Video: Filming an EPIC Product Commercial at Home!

Okay, so the plan now is to cut up some orange slices into 4 nice, clean quadrants. We're going to attach those to skewers and have them fly out, and then we will mask those slices in behind the can for the flying can shot.
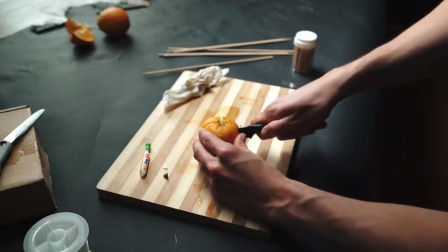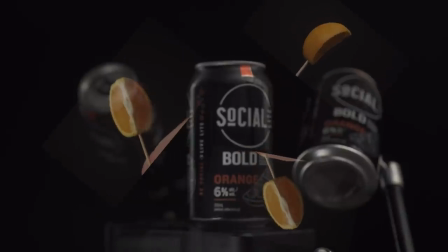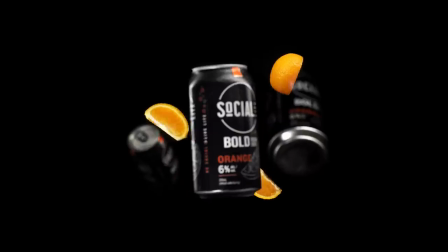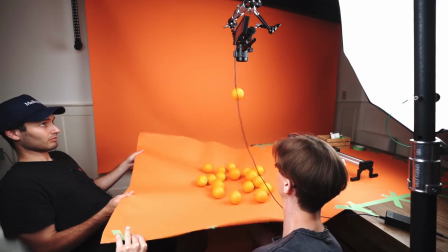Now, if you've seen my behind the scenes videos like this in the past,
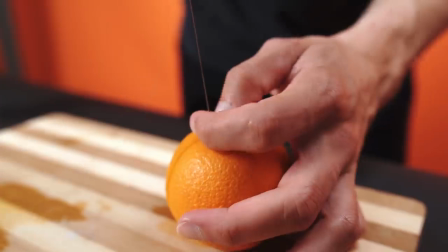at times it might seem like my video shoots always go according to plan, as I nail every shot on the first take.
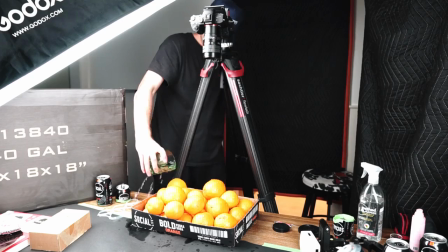Obviously, 99.9% of the time this isn't actually the case, as I do mess up quite a bit.
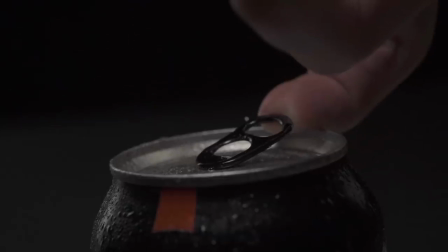Dennis and I spent over an hour trying to get a shot where we open the can and capture that fizz,
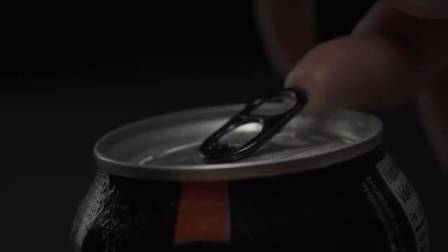that spray that flies out of the top when a fizzy drink is opened.
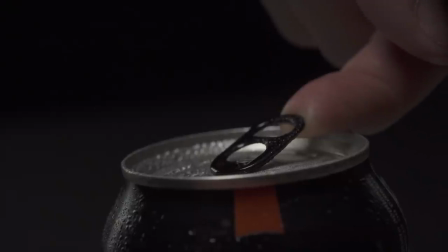As you can see, despite our best efforts, there was always something I didn't quite like about the shot, whether we didn't get the spray quite right, or there was too much hand in the shot,
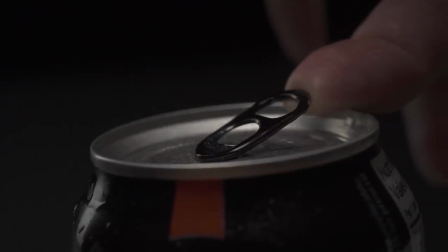or when we tried to show less hand, the can wouldn't fully open. It was safe to say that it just wasn't working out.
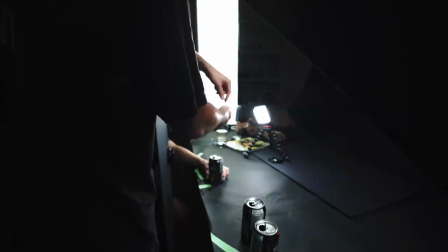Well, what we ended up doing instead was opening and emptying the can beforehand and tying a fishing line to the tab.
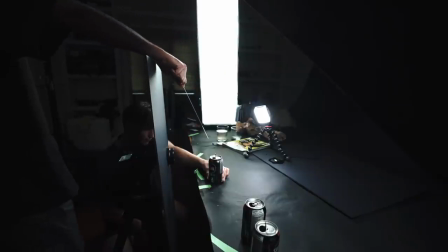With the camera at a low enough angle so that you can't see the opening, I would then tug on the fishing line, pulling up the tab to make it look like the can was opening itself.
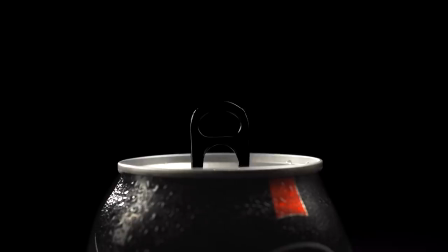To sell the effect, I of course edited out the fishing line, added some sound effects, but most importantly,
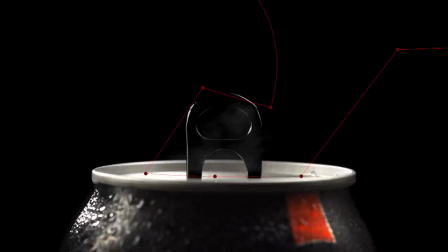I overlaid some stock footage for that spritz and steam coming out of the top. And it is safe to say that this definitely saved the shot.
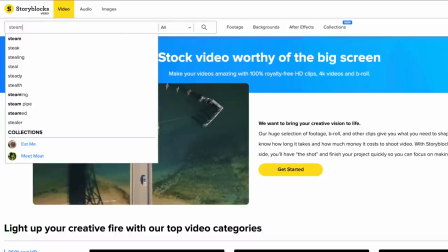As always, I got the stock footage for this effect from our amazing sponsor, Storyblocks Video.
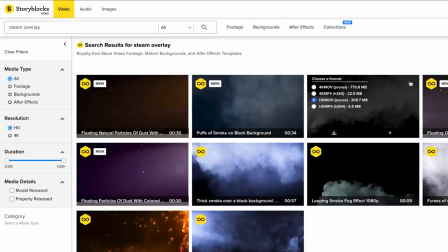And actually, this isn't the first time that Storyblocks has come through clutch and saved me on one of my shoots.
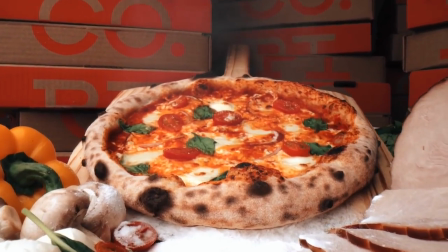You might remember the steam coming off the pizza in my Pico commercial, Storyblocks. The snow coming down in my gingerbread video, also Storyblocks.
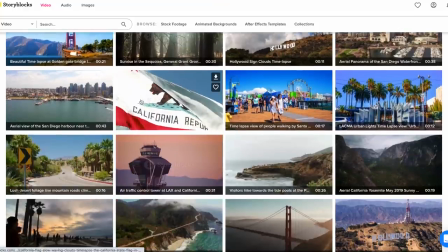Storyblocks Video is an online subscription service, and with a membership plan,
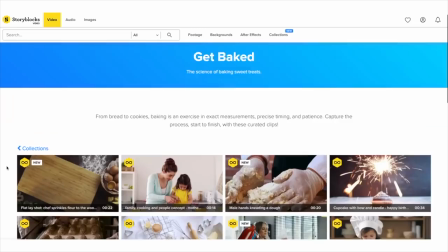you will get unlimited downloads of high quality stock footage, motion backgrounds, After Effects templates, and overlays.
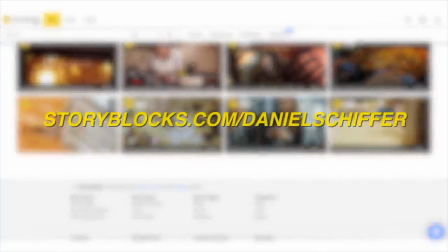As a member of Storyblocks Video, you can download as many clips as your heart desires, so if you're interested,
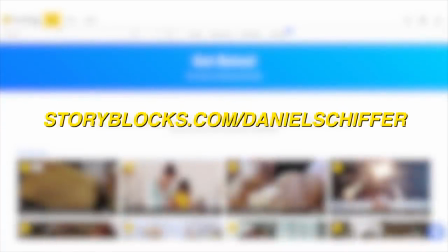check out the link in the description below or head over to storyblocks.com/Daniel Schiffer to learn more about Storyblocks Video.
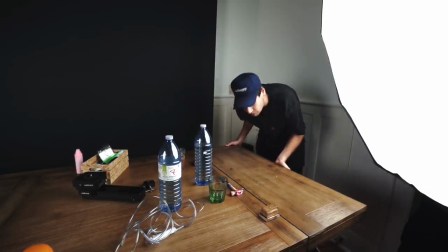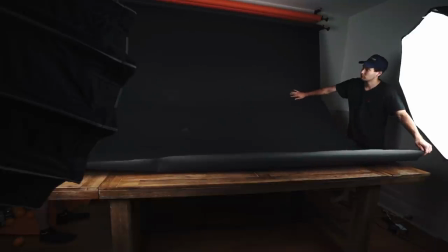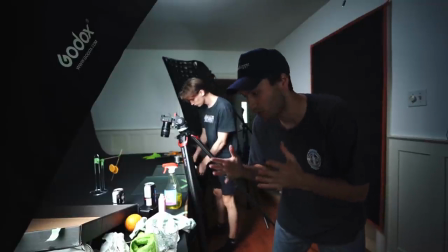It's officially day 2 and we got 3 shots yesterday.
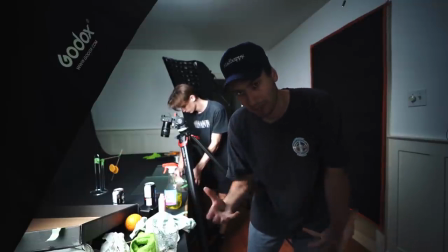So what we've got right now is 2 pieces of glass. The plan is to clean those off, place one down on a black backdrop,
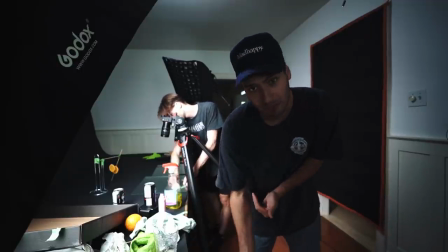put 3 slices of oranges on that first piece of glass before taking the other piece of glass,
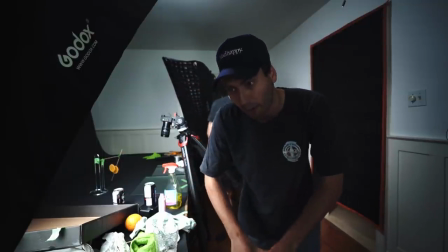putting that on top of the orange slices and squishing them down. I think it will look pretty cool, so we're gonna try it out right now and hopefully it works.
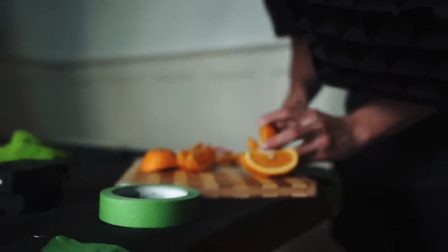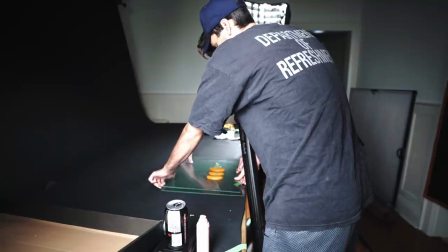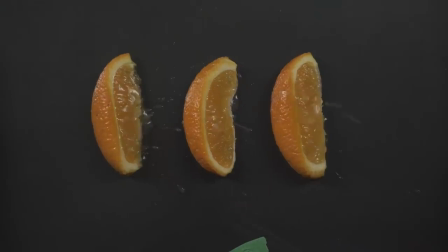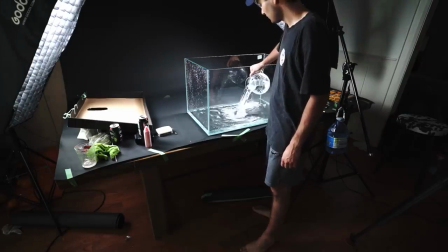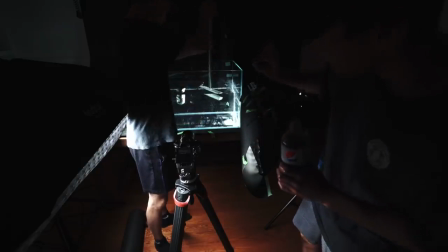So now the water is settled and a bunch of little micro bubbles have formed on the walls of the fish tank.
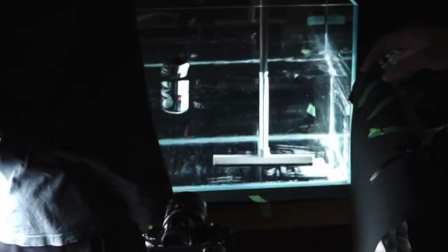So Dennis is just going in with a squeegee that we got from the dollar store, and that should solve our problem.
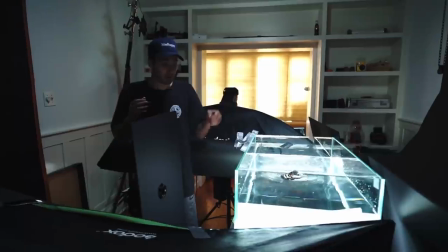So for those of you who are thinking about trying some fish tank videography at home,
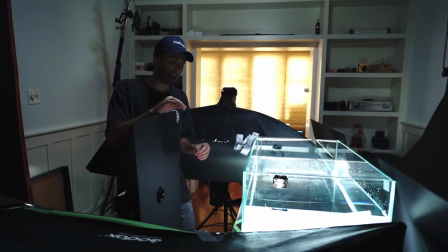what I've learned is that you can't have any light going anywhere else but into the water of the fish tank.
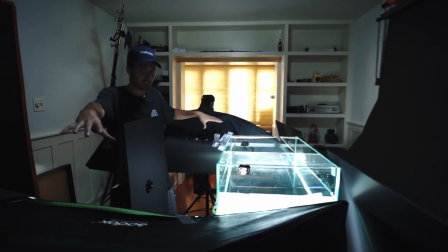So of course we have our black backdrop, but to prevent our 2 lights over here from spilling onto the backdrop, we have 2 pieces of foam core.
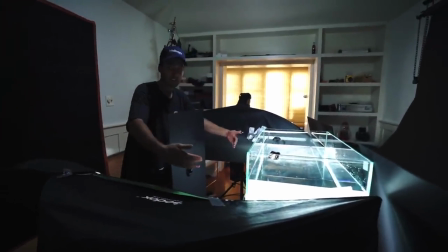We don't want any of the light spilling into the front of the fish tank, so we've blacked them out with these pieces of cardboard.
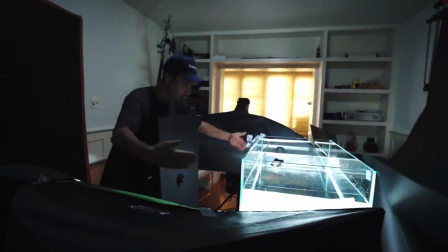That way the light coming out of both these lights is only being directed into the fish tank itself.